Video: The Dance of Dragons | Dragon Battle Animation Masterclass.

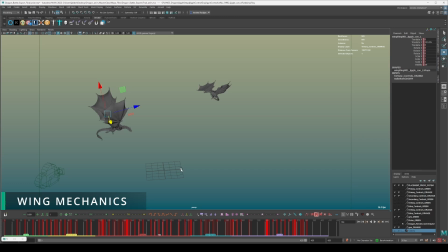That's how you create a sense of weight and a sense of believability with these wing flaps. It's something that takes a lot of time. There's no quick way of going about it. It just takes time, it takes practice, it takes study, and it takes research. But once you've got that down, you will have an incredible animation. You really, really will.
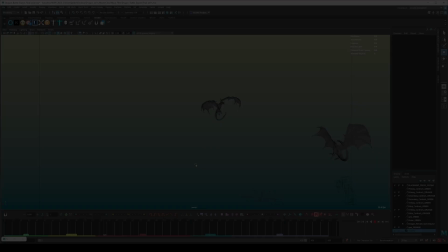Once you take those principles and then you apply them,
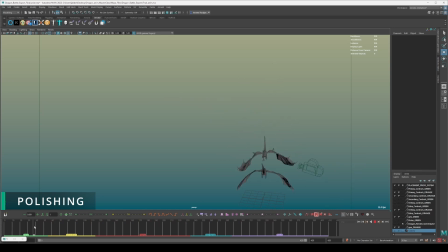what you end up having is that you end up having an animation like this, where the dragons come together. We already know how we're going to deal with the rotations, and then all we do is we add some more wing flaps here just to make it seem and feel believable that they're actually fighting in the air.
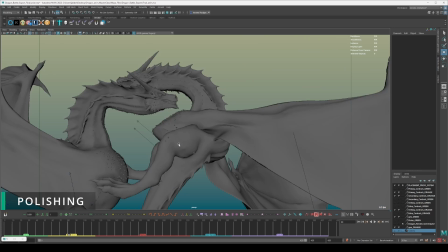Then in terms of them separating, I've had to have this dragon kick off of this one, but because of how I've got it, it seems quite deformed, especially on this frame.
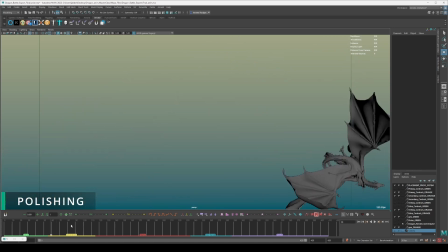Don't worry about that, it's not really important. All that really matters is that you get the shapes right there, and it feels like it's actually kicking off of that one.
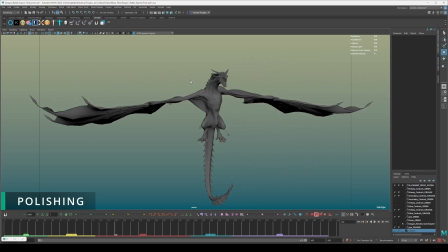And then adding some acting there, which is just going to be like, things like adding the roaring that's happening right there.
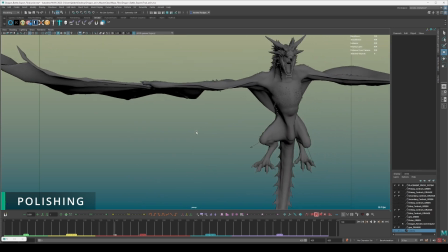So let me zoom in. It'll be easy if I
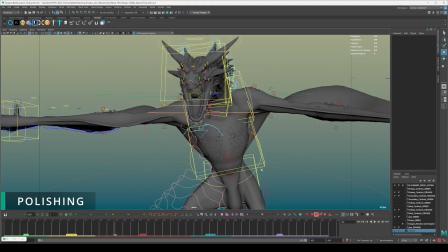do this. There we go. So now let's do that.
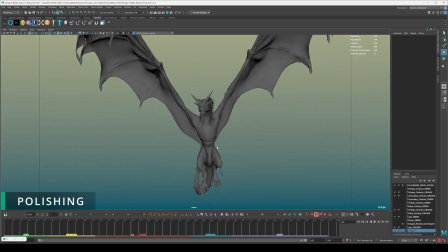Yeah, so you got that going on there. Just some raw for some acting.
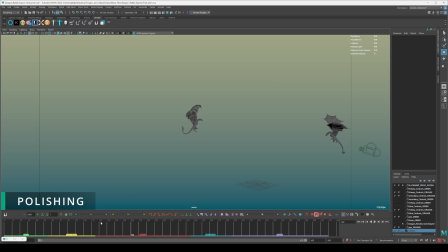This one does the same thing. And then I mentioned it before about how these are going to fall around in the circle, basically based on the sphere, because that was basically controlling all the rotations. But obviously I've baked it down now, just so I can have the luxury of having extra control myself, and I don't have to worry about gimbal lock.
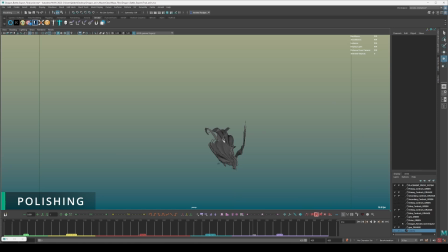And it's the same thing what's happening here, is that when the wings are coming together now, I didn't want to have the wings be flapping on this second clash. The reason why is because I want them to tumble towards the ground, and if I have them flapping,
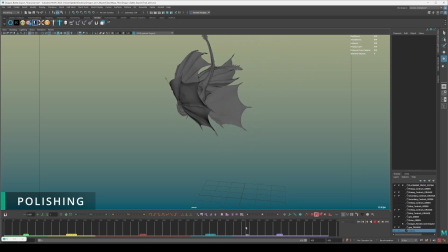then it means that it creates the illusion that they're going to, basically try to maintain some sort of height. Even though the momentum is going to carry them down, what's going to naturally happen is that they end up stabilizing themselves within the air. So that's why you can see here from during this first clash,
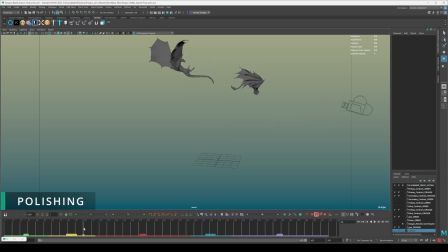I've got the wings flapping to make that sense of, they're going upwards and they're maintaining their height within the air, or the lift rather, believable. And on the second clash, what happens is that they basically ball themselves up to protect themselves,
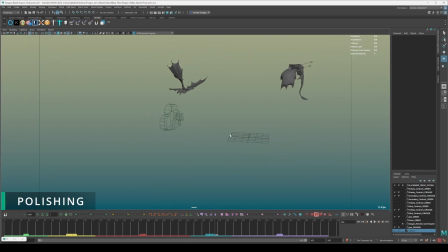because they're basically using their arms to brace for impact while they're trying to attack each other at the same time. And when you've got that, then it's just a case of adding little details. So little things here, like where I've had the orange dragon, because this is the orange one,
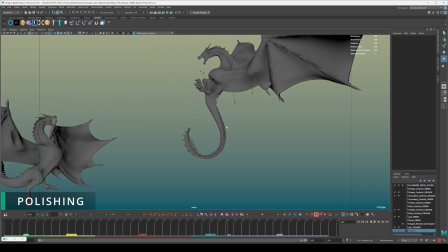swoop around and up, and you see like I've had his body compress right here and then extend here to make the impacts feel better.
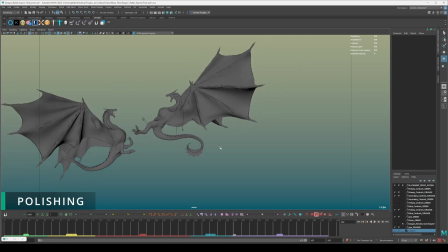So that's just basically squash and stretch. So you can see here that even in a complex animation like this, the animation principles absolutely apply.
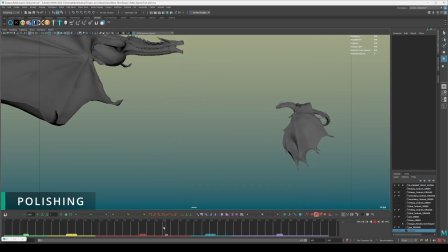It's very important that you add them. And then with this dragon here, I've made him
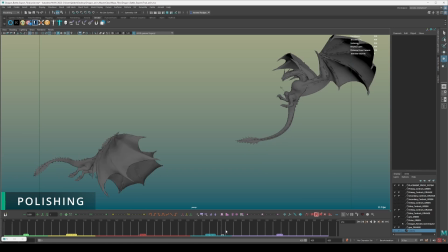this one here, I've made him basically use his wings as air brakes to work in anticipation for that impact here.
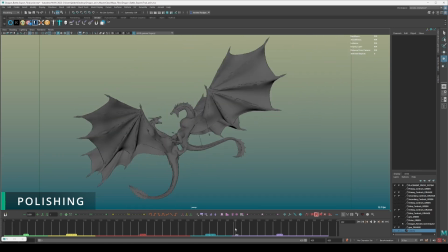And as you see here, it's a little detail, it's very subtle, but if I go through, let me just grab something here.
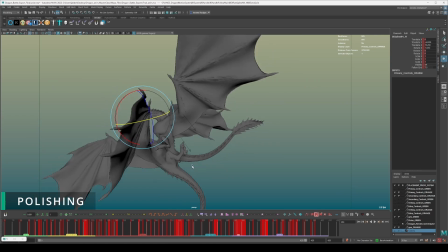If I go through frame by frame, you'll notice what happens is that this dragon here is just a little detail.
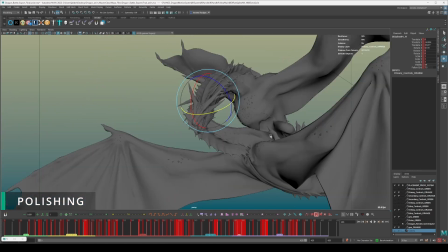It actually goes to bite this one,
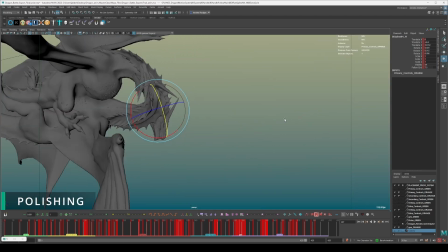but it misses as he does the impacts, because this one moves his head out of the way. It moves his head out of the way, and then it's going to latch on eventually.
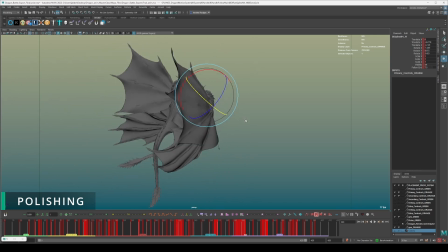Oh yeah, that's it. They pull their heads back in anticipation to bite each other again while they tumble into the ground, and
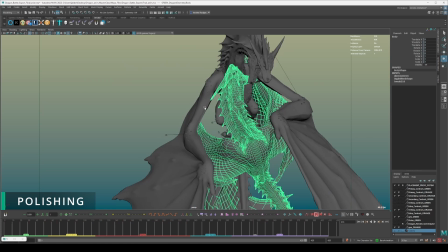the eventually blue one ends up biting the other one biting this one on its neck.
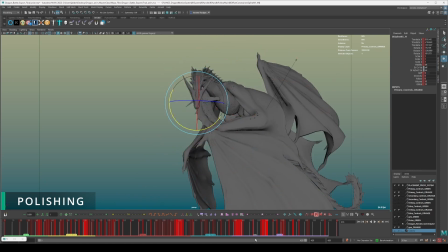Yeah, so we're just adding those little acting details as well.
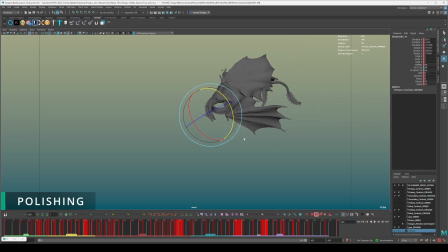And I didn't have any particular reference for this. I just thought it was like, really cool acting to have them try to bite each other and claw at each other and scratch each other like mid-air. I thought it was something that would be really cool.